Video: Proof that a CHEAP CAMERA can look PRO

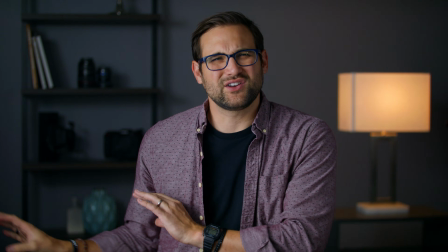[8:13]
The reason why I did this was because I looked at the image and I noticed that that corner was a little bit distracting and I didn't like the way it looked.
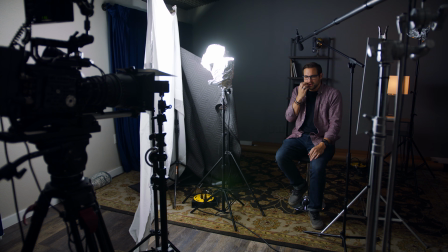[8:21]
And so I had to think creatively, okay, how can I do this? Well, the light's shining down there, how can I block it? Well, let's use a blanket. You can do stuff like this. Every scenario is different. Every single time you light something, there's going to be little things that you want to control, and being creative with what you have on hand is the way to do that. Now, there's one more light that I like. You don't have to do this, but this does add a little bit more visual interest.
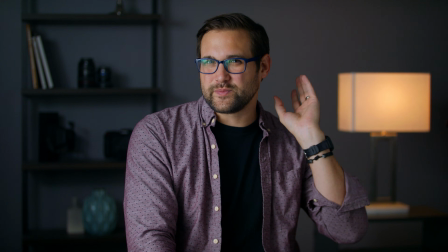[8:45]
Now, there's this lamp here, so you'd expect for there to be a little bit of warm light hitting me.
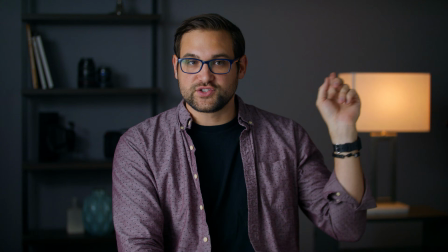[8:51]
So I've placed one more light in the background.
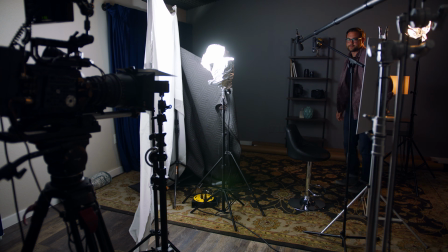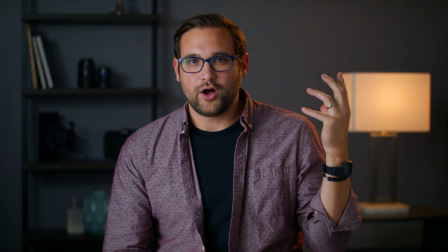[8:59]
Some people call this a backlight.
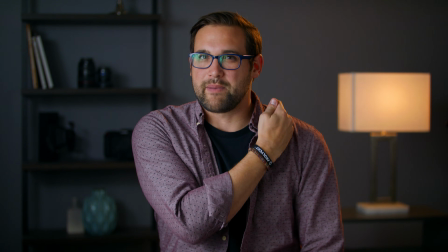[9:02]
I just like that it gives a little bit of visual interest here between me and the background, and it makes it look like this lamp is the thing that's lighting me here.
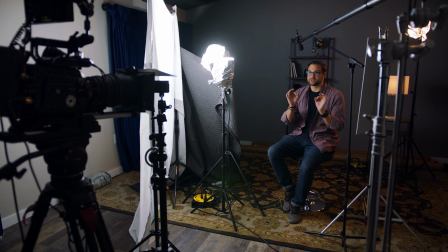[9:11]
There's another element that I've been using here, and that is color temperature. These lights are cool.
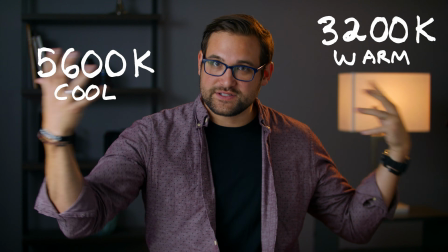[9:18]
These lights behind me are warm. This difference in color temperature adds visual interest to the shot.
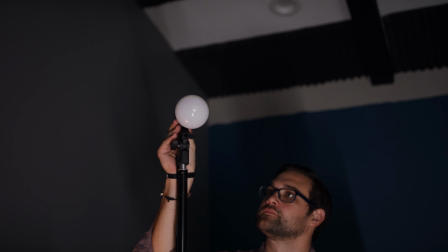[9:25]
And again, I use tin foil on the backlight to make sure it doesn't spill on the background.
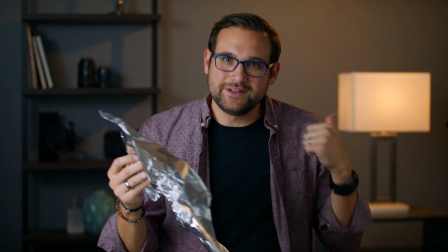[9:30]
Without the tin foil, it looks like this. See, the tin foil really helps control light so it doesn't spill onto the background and make the background look bad.
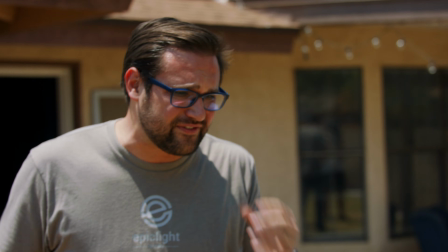[9:39] It seems like most of this survived the fall. I am a little bit worried though.
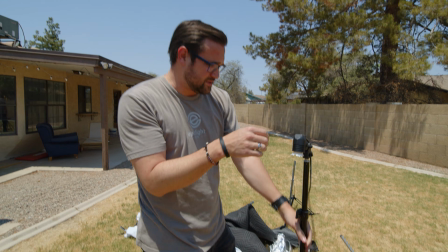[9:46] I guess I didn't realize that bulbs break. This one's done.
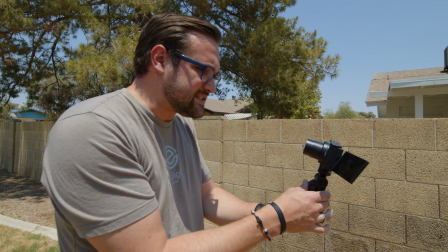[9:53] Oh, good. It's even still recording. We're fine. We can still return it? Yes.
These principles really are the basics of lighting. Whenever you watch a movie, they're using these same principles to make their shots look good. Yes, they do have super expensive cameras that they're using, but those aren't as important as the lighting. Every great cinematographer, every great filmmaker understands this. So when you're making your videos, whether it's a YouTube video, an interview, or a short film, or a movie, remember the lighting.
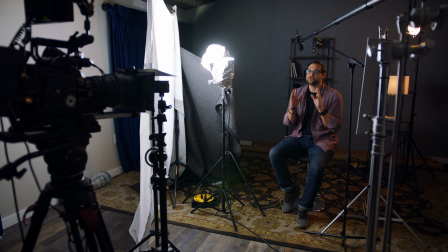[10:28]
If you enjoyed this video and you want to subscribe to this channel, please don't. This channel is crashing to the ground currently. We are a channel in decline, and that's the way we like it. Now, I would like you to subscribe to somebody else.
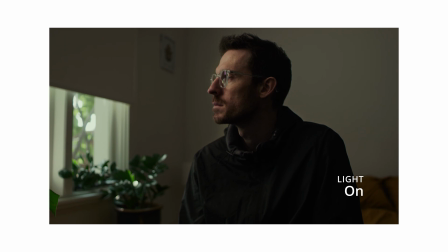[10:42]
His name is Louis Potts, and he is an incredible filmmaker, and he just started his channel, and he has like less than 1,000 subs. So if you watch this video, go to his channel and like sabotage it. Just go to a random video and be like, Backlight Media told me to come here, and say whatever you want to him. I like this because then it messes with the algorithm, and the YouTube algorithm is like, what the freak's going on? So this is fun. This is how I have my fun. Ooh, there's another camera we can throw off the roof.
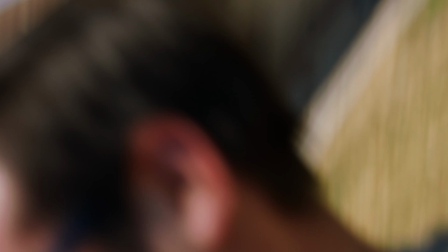[11:10] Whoa, no. Come on. And I'm gonna throw this one off the roof too.